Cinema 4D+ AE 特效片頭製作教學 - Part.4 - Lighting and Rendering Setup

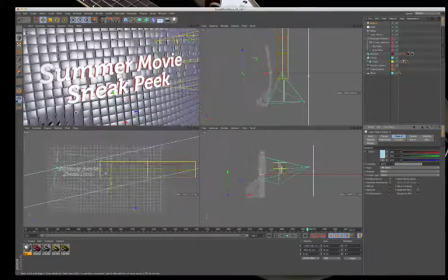255s
And what's happening is you can sort of see it here in the display.
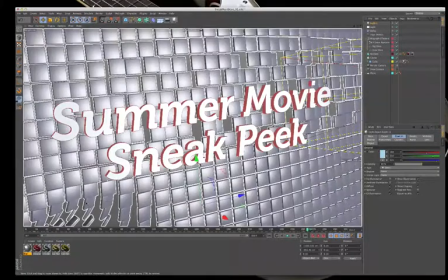260s
If my display will come back, you can see that blue tint showing up there, right in the corners.
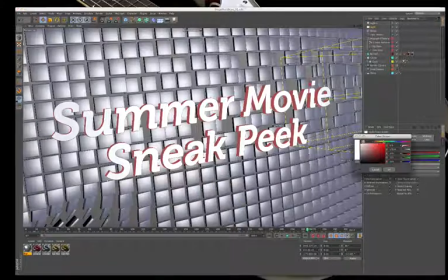265s
And this one, I'm going to give it a little bit of a gold tint, just a little. Aha, see what happened? Everything starts to look kind of rich now.
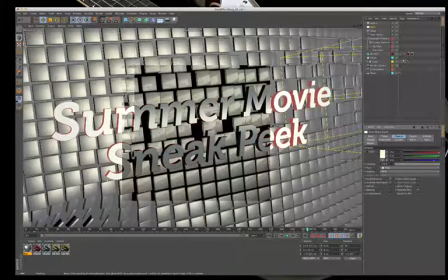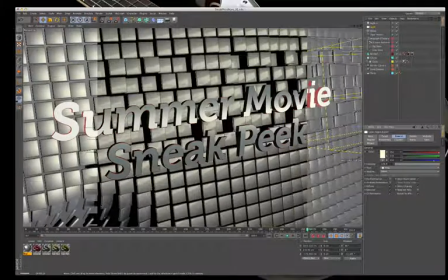283s
See, we're getting our blue reflections down, or our blue spill here, and we're getting our sort of golden light here.
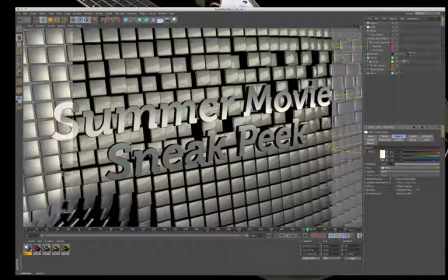292s
Now, I still think that this is a little bit distracting with all this
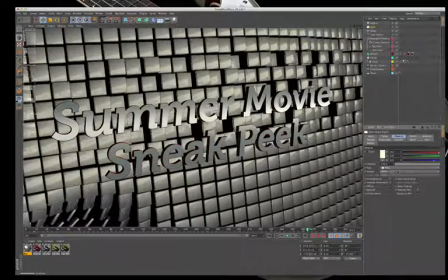298s
with all this reflectivity here where you can really see the light. So I'm actually, I like it, and I think it's going to add a lot to the scene. But what I'm going to do here is I am going to add some more of that blur back in there. I just think it's a little bit too much right now.
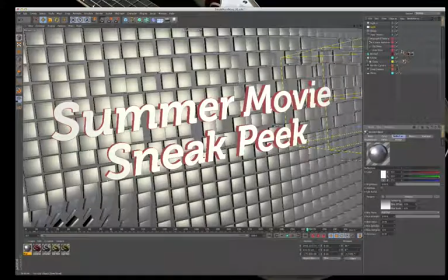310s
So let's just bring that blurriness up to 20. Okay, it's going to make it really soft. I'm going to hit my light here, and I'm going to make this light.
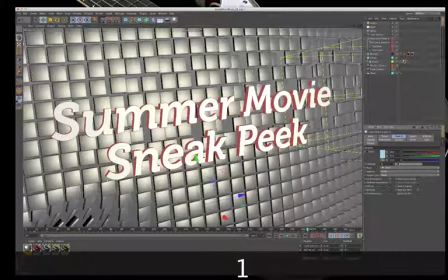318s
Yeah, I'm going to pump it up a little bit. Let's just say it's 100. So now, you see what happened?
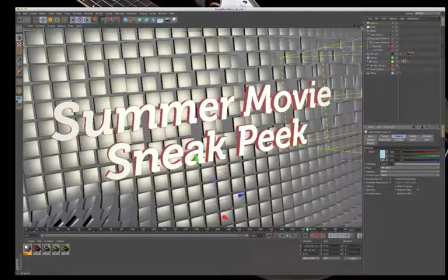323s
We get all that nice reflection back there. Now let's see. Do I need one more light?
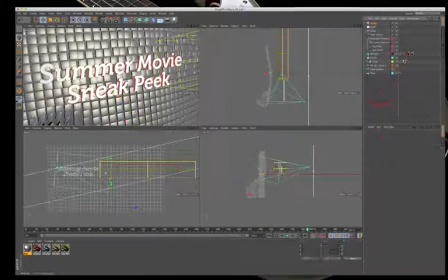328s
Do I need a kicker? Maybe I do. So this one is going to be the key light.
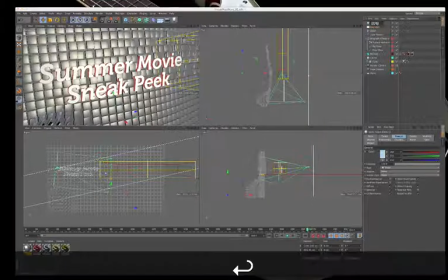335s
And this one back here is going to be my rim light. And then I'm going to duplicate that light, and I'm going to bring it around here, around the front.
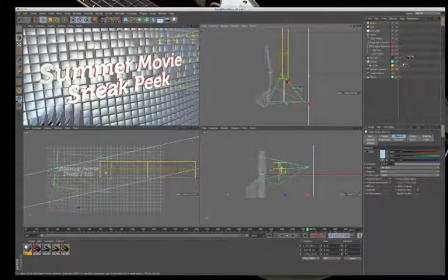346s
And I'm going to drop it over here. And let's see, do I want it up high or low?
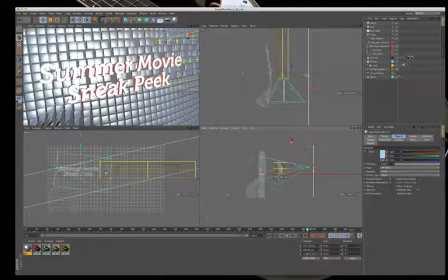360s
I kind of want it to pick up right in the text. Let me see here. If I have it right in front of the text, that's really going to make that text pop. But what I want to do is I'm going to give this color a little bit of, let's see, really the way to do it is you give something a little bit of red, you give something a little bit of green,
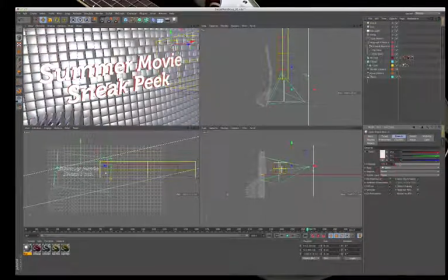378s
and you give something a little bit of blue. And you end up with a really rich looking image. So this blue, I'm going to back that blue off a little bit. And I'm going to make so we've got red, blue, and then our key light, which is really kind of yellowish, let's just push that a little bit more towards green, but bring it out a little bit,
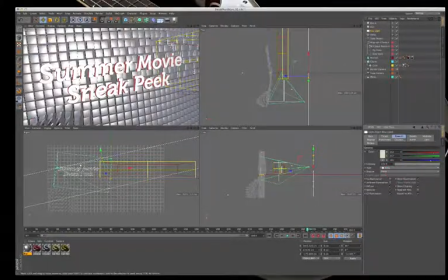397s
and let's take a look at our image.
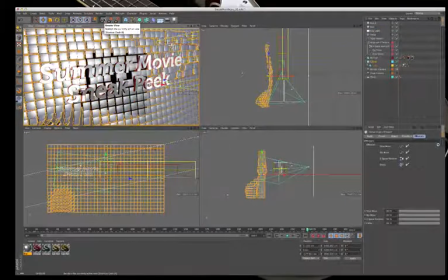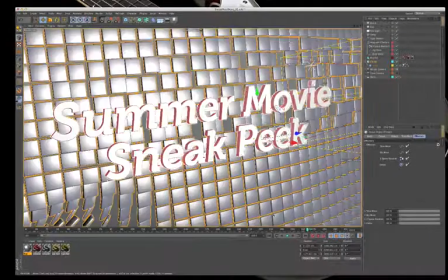406s
Okay, it's looking pretty nice.
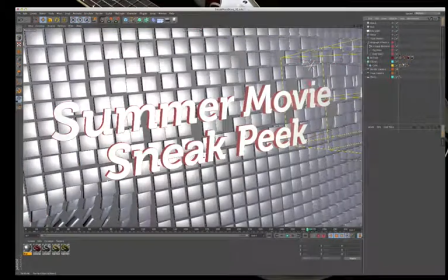408s
What I'm going to do, though, is, you know, this cap here, it's getting lost in this nice shiny cube color here. So what I'm going to do is this. Instead of using this silver cap color, which I'm not crazy about, I'm just going to use the color I made.
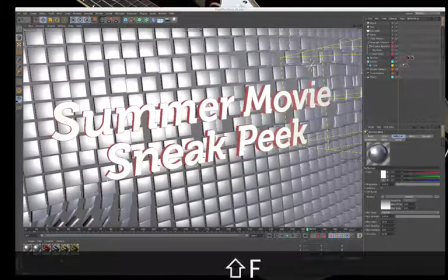423s
I'm going to duplicate it here, and I'm going to call this text face. And I'm going to drag it on top of the other one to replace it. Okay, so now it's the same colors here, which would make it kind of get lost. So what I'm going to do with my text face is I'm going to change this color a little bit.
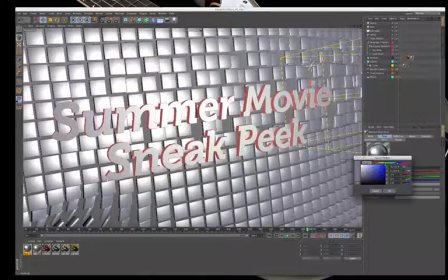443s
Let's see here. So this color here is sort of a bluish color. Let's make it sort of a goldish color here. Uh-huh. That's probably a little bit too much.
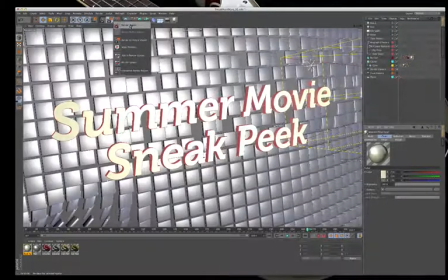457s
Uh-huh. Now we're getting something. I'm going to do a quick render here with my render region, just because I want to see a little bit of it, not the whole thing.
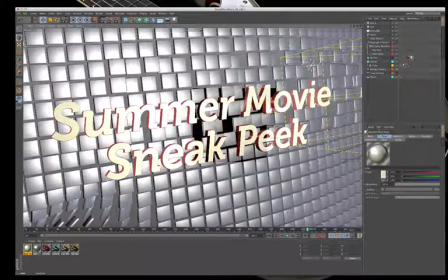Okay, it's good except for this area here where the light is really blowing out the color. So I'm going to move that light here, which I did not rename, and I need to kicker.
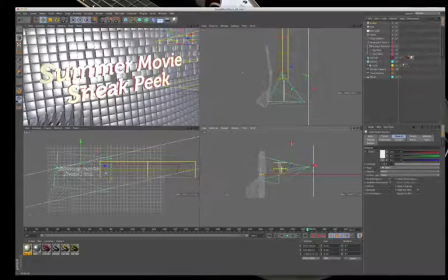479s
Okay, and I'm going to just pull this. See what's happening there? You can really see it just reflecting right there. Okay, just going to move this down a little bit,
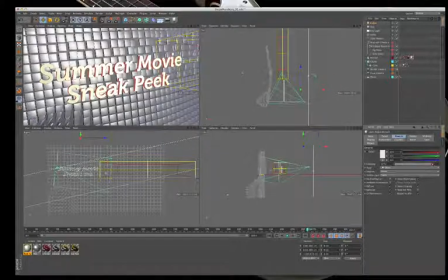496s
and I'm going to decrease the power of that one a little bit.